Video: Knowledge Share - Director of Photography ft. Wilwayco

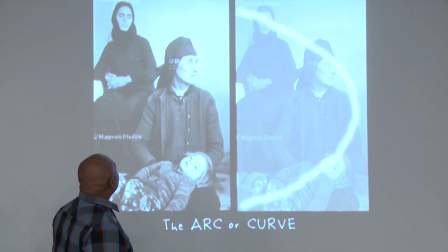16:17 So it kind of guides us in the story where they're concerned about this child.
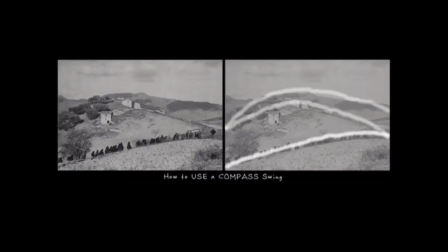16:26 So, and the same thing with here. You have you have curves where they're all going into this direction.
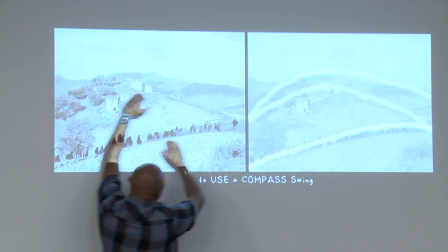16:34 All of these curves point towards this way.
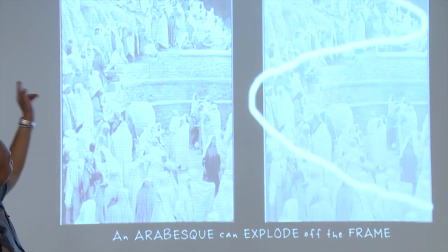16:42 Now, there's also S-curves, another S-curve.
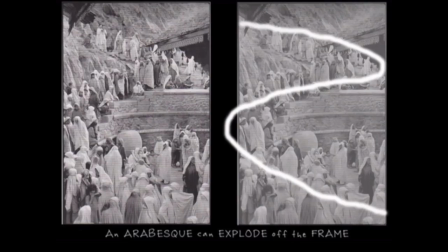16:47 Now, S-curves are very good for showing really great depth because you can tell the sense of the direction from the background, from the middle ground, and to the foreground. So you can kind of have your eyes guide towards all the way down.
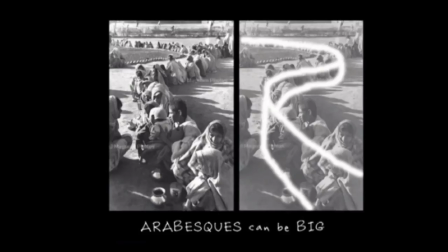17:02 Same thing with here. Because of this S curve, you can see how expansive this line is.
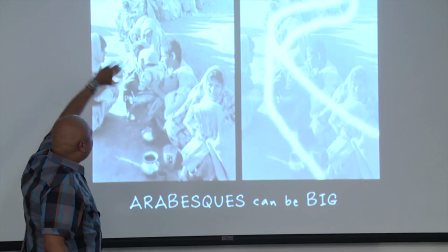17:10 And even though, if you look, we look at it this way and it feels like they're going this direction, but they're actually all mostly pointing this way.
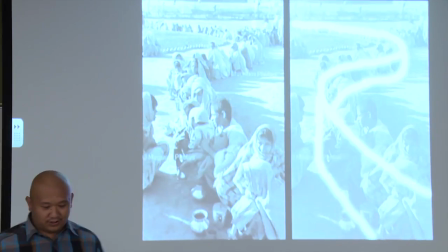17:18 It's just our eyes are fooling ourselves of which direction it's going. Same thing with the books.
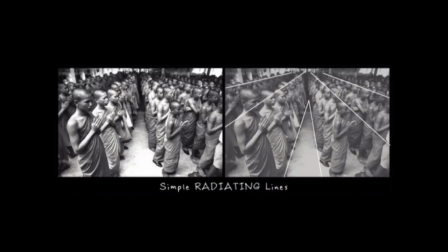17:26 And then here's another one, radiating lines. So this is another technique that you'll see even in Kubrick films where you have things
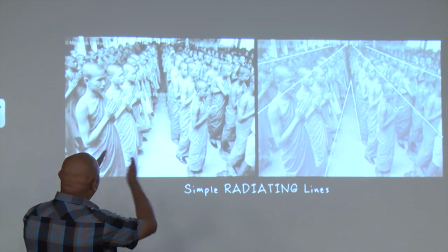17:34 that are radiating so it kind of creates like a sort of pattern where it draws in to here.
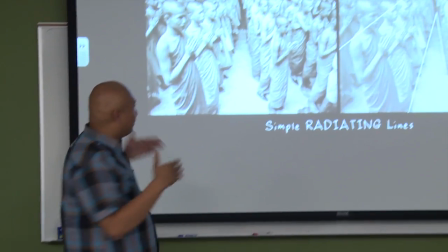17:40 I like to look at radiating lines also as leading lines where it leads you from a point where you use these lines of all the people lined up,
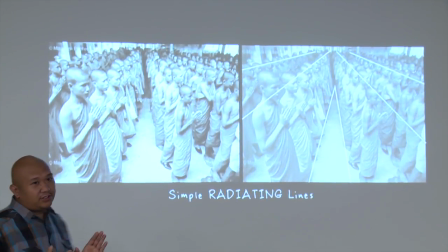17:48 and it kind of expands. So it kind of draws an illusion as if this radiating line will go on forever.
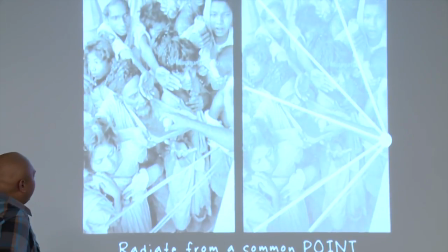17:59 And then right here, you have a radiator from a common point,
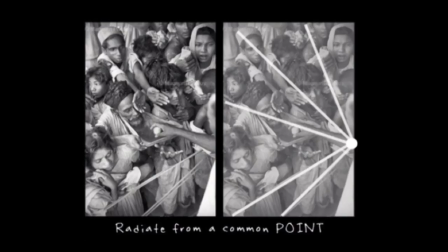18:04 where all these kids are reaching out to this one hand that is the giver of food for the hungry.
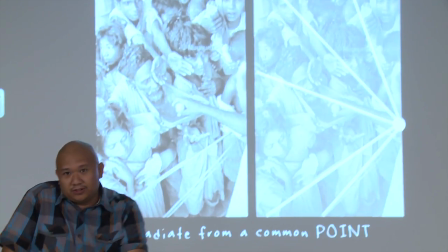18:13 So, it creates a certain power that this is the source of our income, the source of our food, the source of all the things.
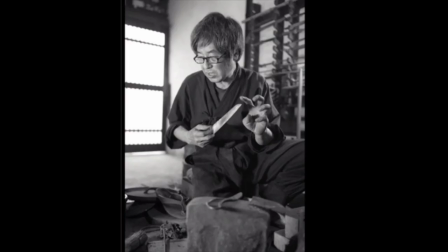18:25 And this image is interesting because one, the guy is holding a knife, but two,
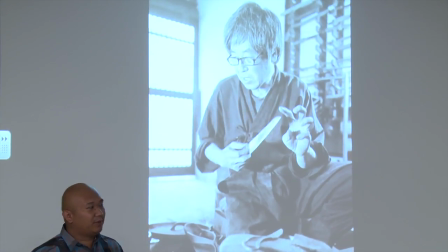18:32 what's interesting about it is that I remember reading about this where Da Vinci, he says to have a person that's motion and moving, don't paint a person where their head and their chest is pointing towards the same way. If you change their angle, then you create a certain motion as if they're in movement, as if they're turning, as if they're going in a certain direction. When you take photos at your school, when the person's telling you left, right, boom, boom, because it creates a better image. And Da Vinci says that an image like that is because that's the same way the direction of a corpse looks, the same as their head and their chest, the same way. So it creates a dead image. So, things like that.
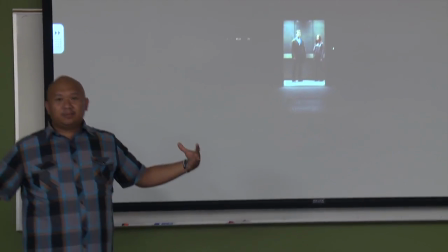19:20 Now here's some examples of modern movies today.
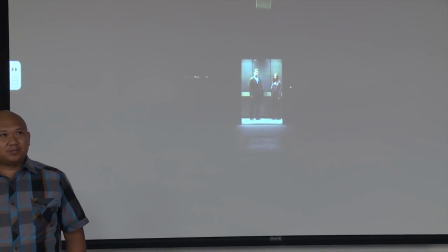19:25 This is from the latest, not the Avengers movie, but Captain America, number two, was it?
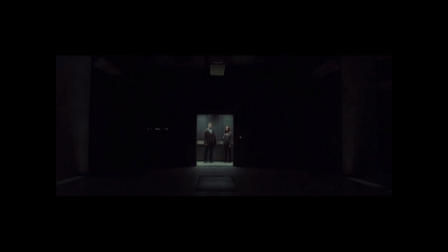19:31 Winter Soldier. There you go. So here's the use of a frame with a frame. You have the dark space, and then it points you towards the light.
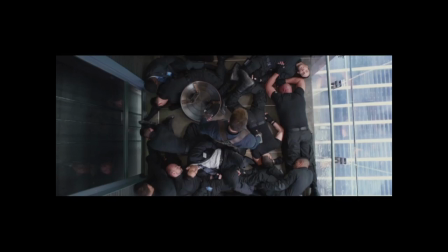19:39 Here's another one of motion, like a rotation motion. So it's as if he just defeated all these guys, and now they're kind of pointed towards this direction.
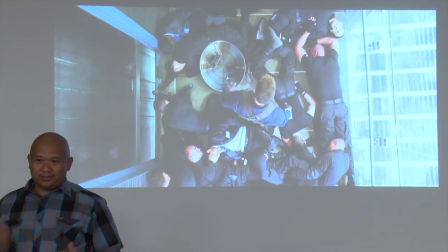19:48 So that tried to circle him, but pretty much wasn't very helpful, because Cats in America is awesome.
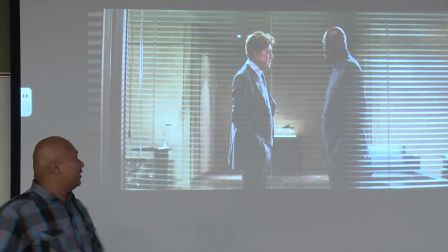19:54 So, now you have these horizontal lines, so this creates a beautiful horizontal image. and using these blinds.
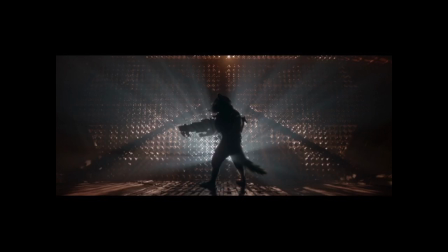20:06 And then you have radiating lines using light. And then you have the center of the person, which is the fox.
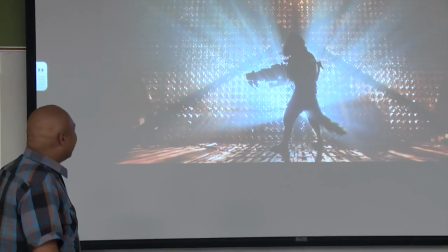20:15 This is from Gardens of the Galaxy, another good movie. So we have light, dark light.
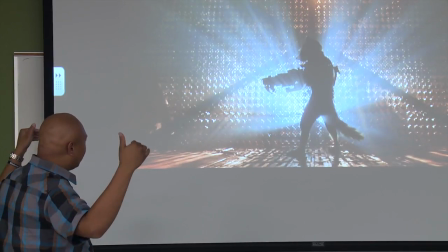20:22 We have radiating lines that kind of goes to a point.
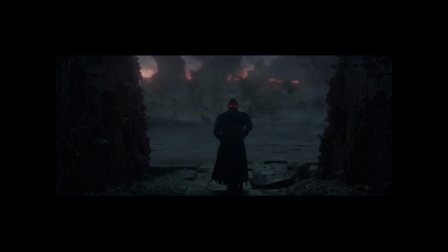20:27 And then here's another one, frame within frame, using silhouettes, using light, dark light.
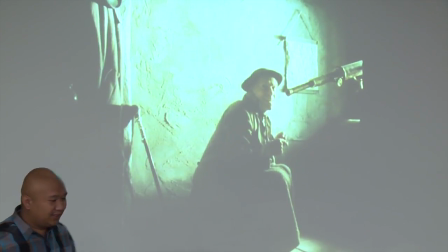20:33 And then here's from a movie. I had notes that showed me what movie this is.
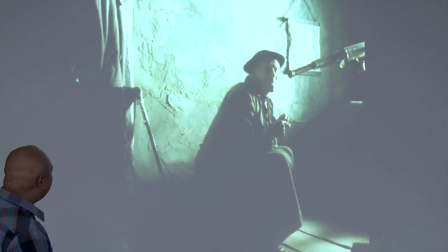20:39 But I think this was like a 2014 film. I believe, I know it's European, so it's an international film.
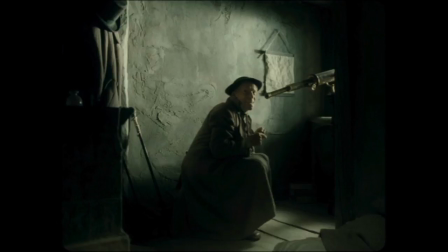20:47 But you can see, like, he is on the light part on the wall, and then he's dark.
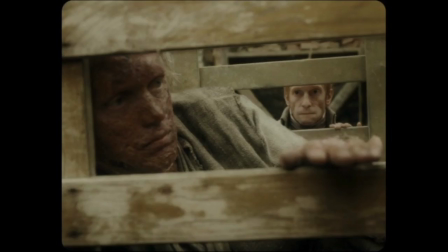20:52 So it draws you attention. I love this frame. You have a frame within the frame within the frame, right?
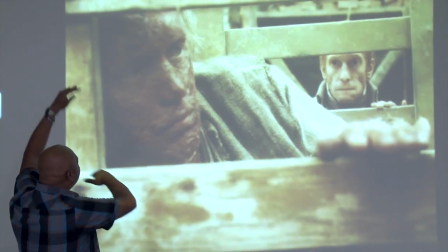20:59 So you can go crazy with it. And it just draws you attention. You have this guy who is there, and then you have this guy who is looking at him.
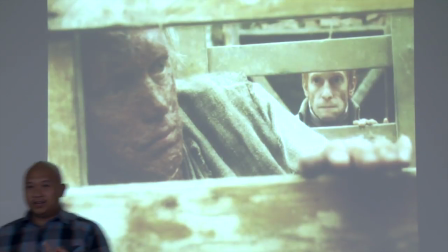21:09 So it creates a relationship of what am I trying to show?
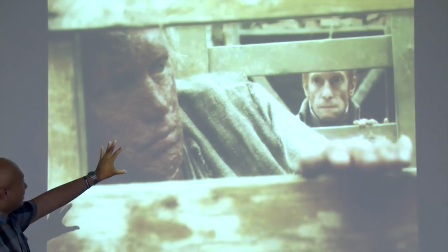21:13 What is the relationship I'm trying to show? You could show that because he's in a different frame, he's in a different world looking in.
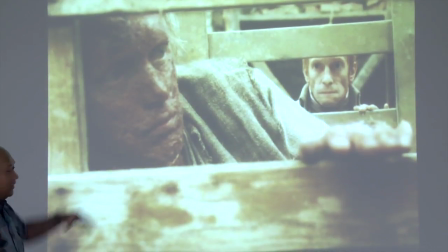21:19 And because he is in the biggest frame, it seems like he has a bigger problem because he's in the biggest frame,
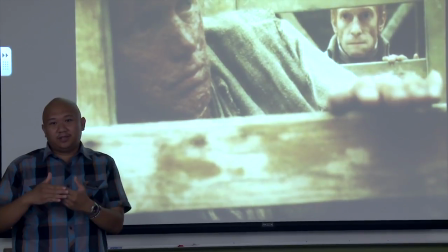21:25 and that he's looking out because there's something that he wants and that's a solution.
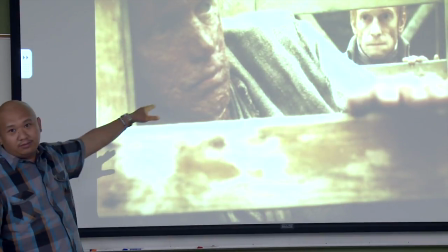21:30 And then him, he could be trying to figure out what does he want because I don't understand him because I'm part of another frame.
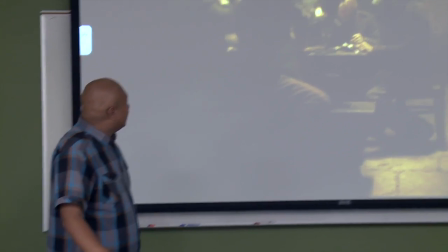21:37 So those are the relationships that they can build. And then here, this is a confusing image,
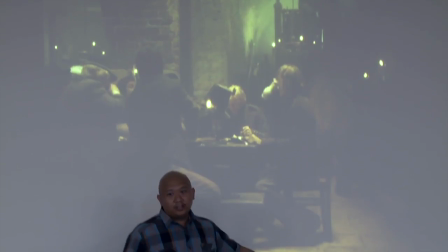21:44 but here they use the floor to kind of brighten it up, just to say, hey, pay attention to this guy at the end of the table.
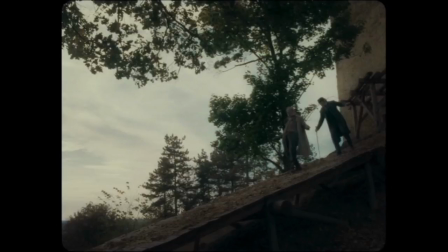21:55 Right here is the use of lines, of diagonal lines, and if you look at it, they all point towards this way, so even though you have all this white space,
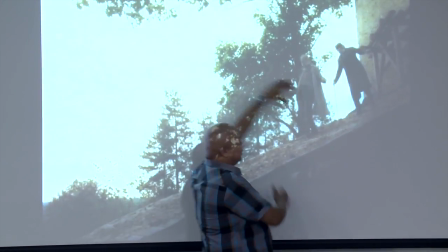22:04 but your eyes draw attention naturally to these two characters because of using of diagonal lines.
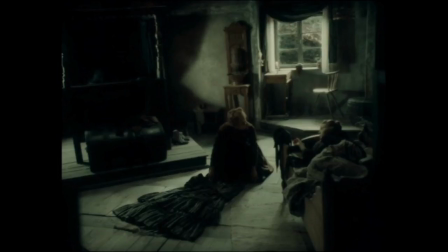22:12 Here is an awesome image where you have kind of a radiating lines where they all point towards here,
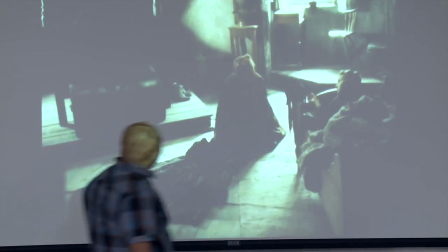22:17 and they point towards this window, so it's like, and the window, if you screen your eyes,
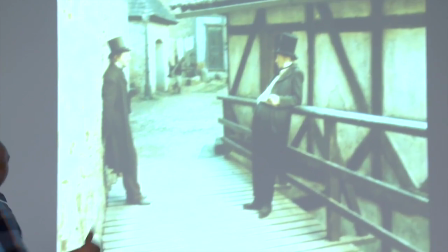22:23 that's the most brightest in the frame. Here you have also, you have leading lines that lead towards here, and then you have him on the white wall,
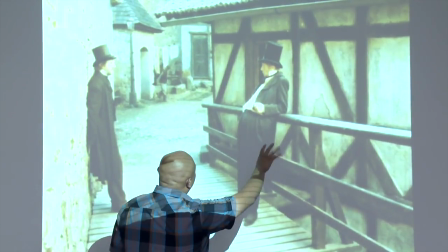22:32 and then you have him on this building, and then you have him framed up,
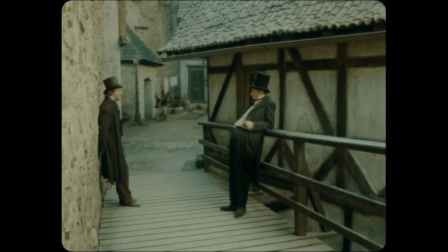22:37 so, and then you have space in between them. So there could be another story there.
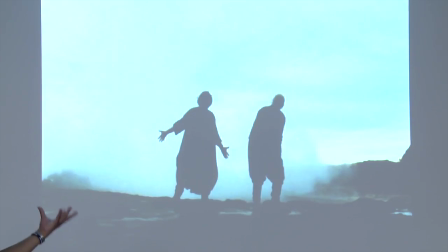22:45 And here I like this image because it has like a silhouette, but it's also breaking.
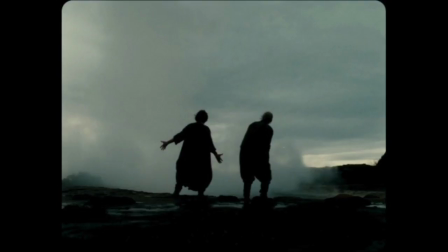22:49 So you can tell a lot of times when you do silhouettes,
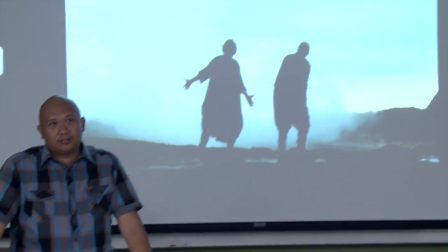22:55 like if you watch Gone with the Wind,
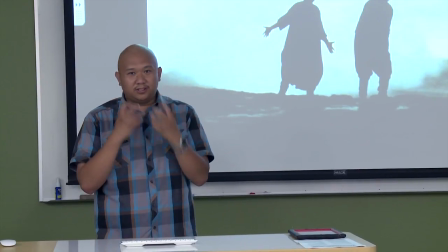22:59 there's an image that's very drastic where you don't have to see their face, but you can see the actions of their body.
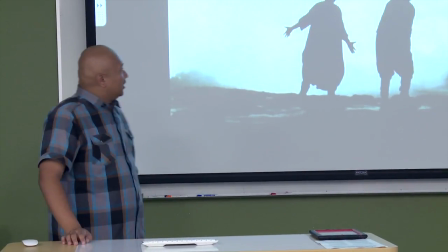23:08 And that's where you want to kind of show like a bigger spectrum that there is something
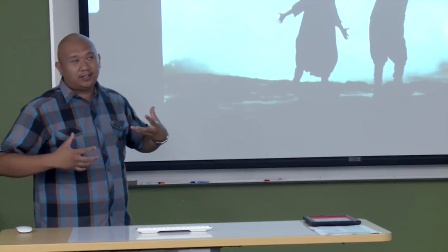23:16 like they're a dark figure, you know, in a really big world, like a really small figure.
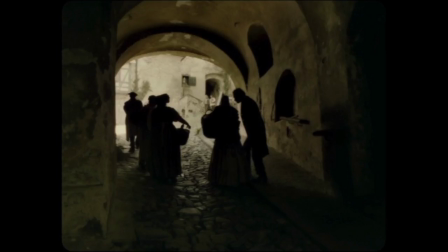23:23 So those are ways to do that. And here you have the frame. It doesn't have to be a box, but it could be, you know, an arc.
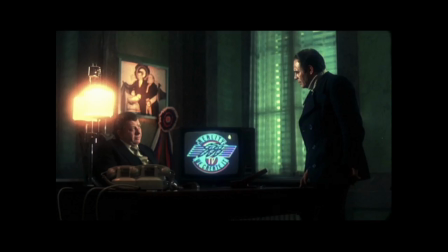23:32 And then right here, so you have this guy who's on the green. So I like to point out this film because it has a lot of, you know, motions of color.
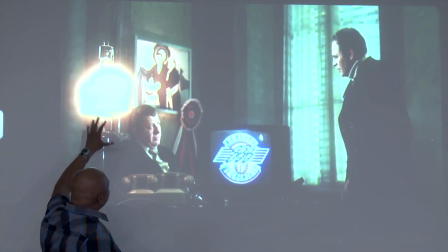23:41 And then you have this brightest part. So you have like a relationship between what is green.
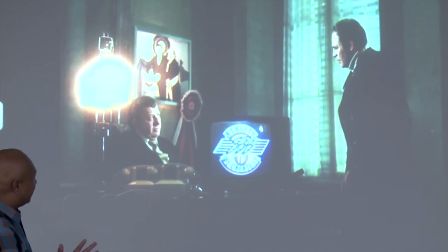23:48 And then I believe when you see green, it has like a tone of like uncomfortable and like kind of a plain everyday life.
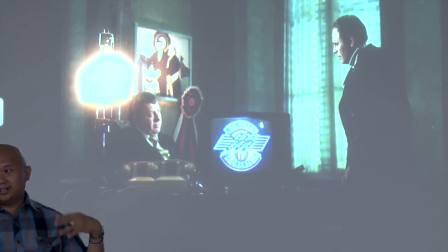23:56 So kind of like a bathroom where it has like fluorescent lighting. So it's kind of like a, it feels a very, very drab.
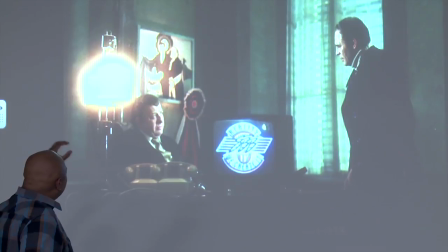24:05 And then you have him in this light, where it seems like everything
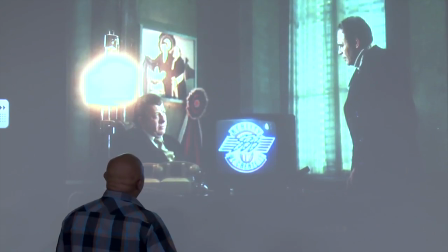24:14 is pointed towards him as if he's been looking down upon or something like that. Very open for interpretation.
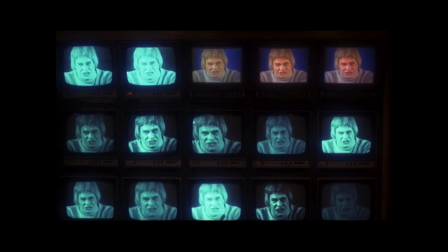24:23 And here you have the same image, but you're using color to create an ascending motion towards this way of the color.